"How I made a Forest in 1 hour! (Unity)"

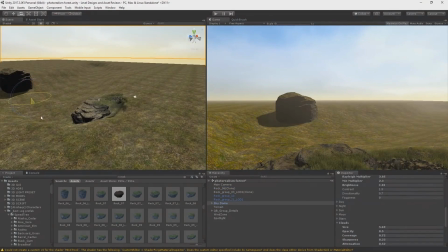(4:09)
in front of the camera right away And I just basically added some spotlight and I'm doing the same step for this rock here Which actually is a cliff
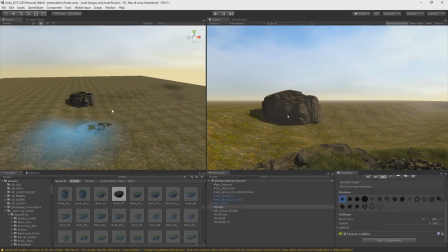(4:17)
in this case and that's because the shadows on this one were too strong So I just wanted to eliminate that hard shadow make sure it's
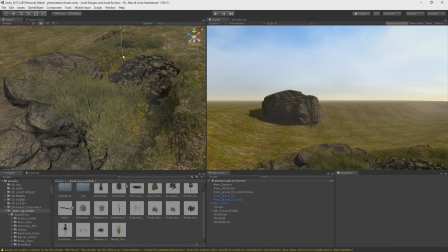(4:24)
not pitch black and then add some grass around it So in order to make it more optimized I used LOD which is also called level of detail in
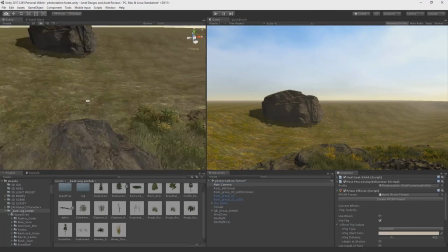(4:32)
unity And I was very very careful with the density of my grasses because I wanted to add some more flowers and some fern some other
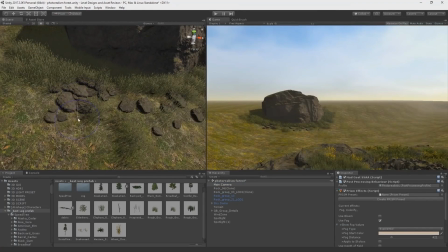(4:41)
types of grass and I wanted to have pebbles like the ones that I'm adding right now so I obviously like performance is a big issue
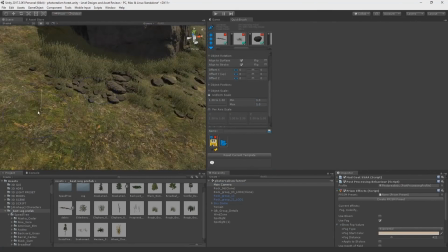(4:49)
with these types of scenes normally like generally speaking and I'm gonna be fully honest with you guys I was still unable to like make it a hundred percent
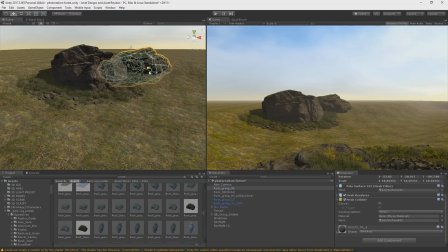(4:56)
performant if you know what I mean but still it was not laggy when I was playing the game or when I was trying to walk around the scene and stuff
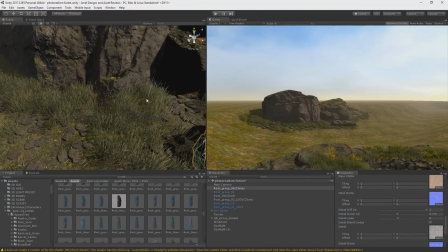(5:04)
like that so it didn't really create me any issues and once again that's because number one LOD level of detail and number two
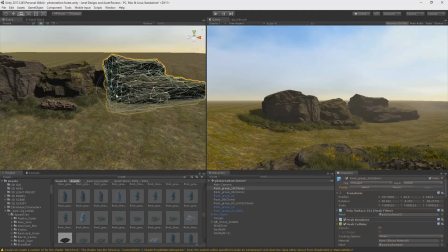(5:11)
making sure that the density is perfectly matched so if I'm placing grasses I'm trying to remove a little bit of that and replace it with
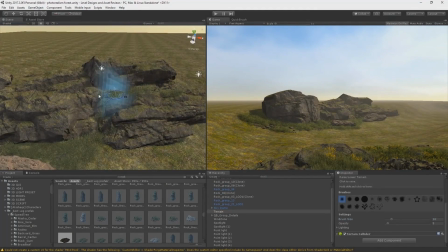(5:19)
some rocks and once again I'm using some more lights here and these are basically just to give a little bit more shade onto the game objects or the
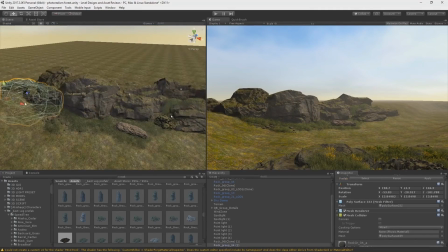(5:26)
rocks and cliffs also you can see that I basically added some grass onto this cliff right here and that's I did
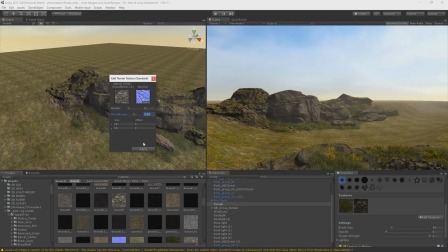(5:33)
that by basically raising the terrain below the rock and then painting grass on it.
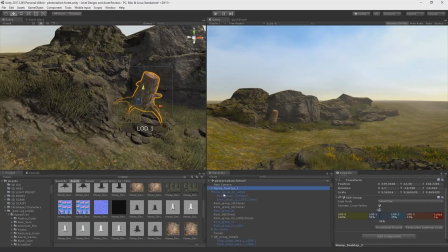(5:39)
So it was kind of like a little bit of a cheat, but still, it was a fine technique to use.
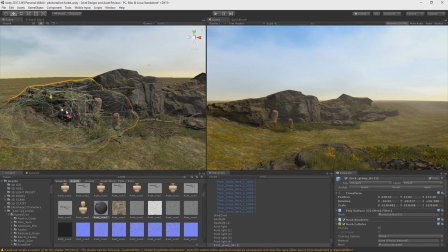(5:43)
And you can already see that I have a bunch of different, like a huge variety of different game objects that I'm using here in order to make it look more dense.
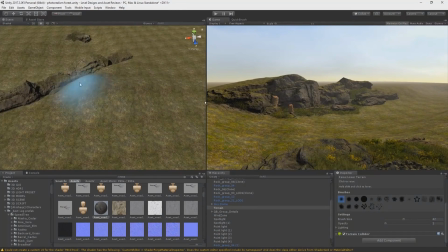(5:52)
Now, one technique that I used here is making sure that this cliff is in a perfect alignment with this cliff right next to it.
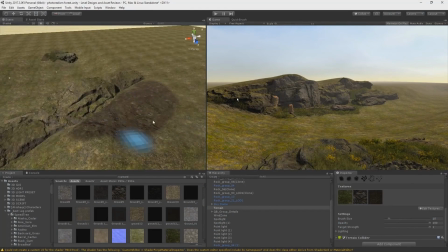(6:00)
Because this is not a whole game object. This is one, this is two, and this is the terrain in the background.
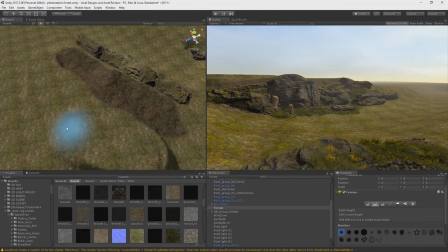(6:05)
So I just raised the terrain perfectly to match the alignment and match the height of this cliff and continue onto this cliff. And then I made some dirt to make it look like, you know, some kind of path walking up here.
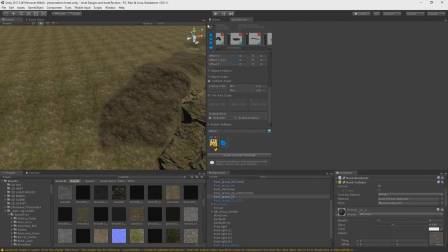(6:19)
And I do the same thing here just in order to add some more vegetation mainly, but also make a path which makes it look more human.
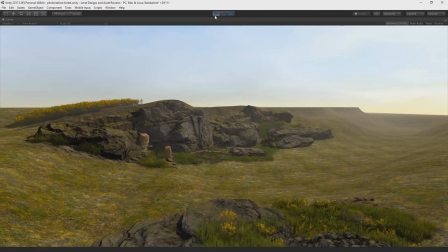(6:27)
Because it's a forest, there are no paths almost. and I just wanted to have something that,
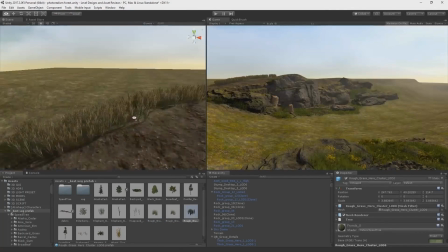(6:33)
you know, adds this value of like, oh, human beings have been here, or maybe animals, who knows,
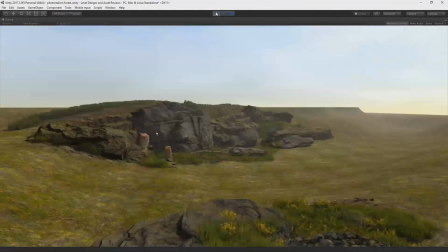(6:39)
right? And once again, like I said, I'm adding some more grasses here.
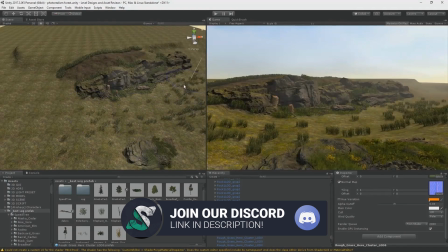(6:42)
Now, one thing that's interesting about this scene, which I also received a lot of comments on, is that it looks dense, but it's not too much.
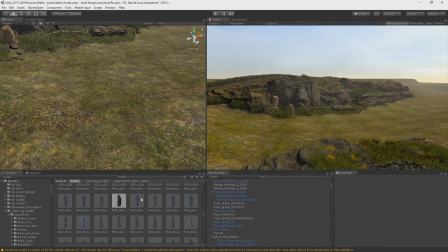(6:50)
And that's the point of making a dense level, in my opinion.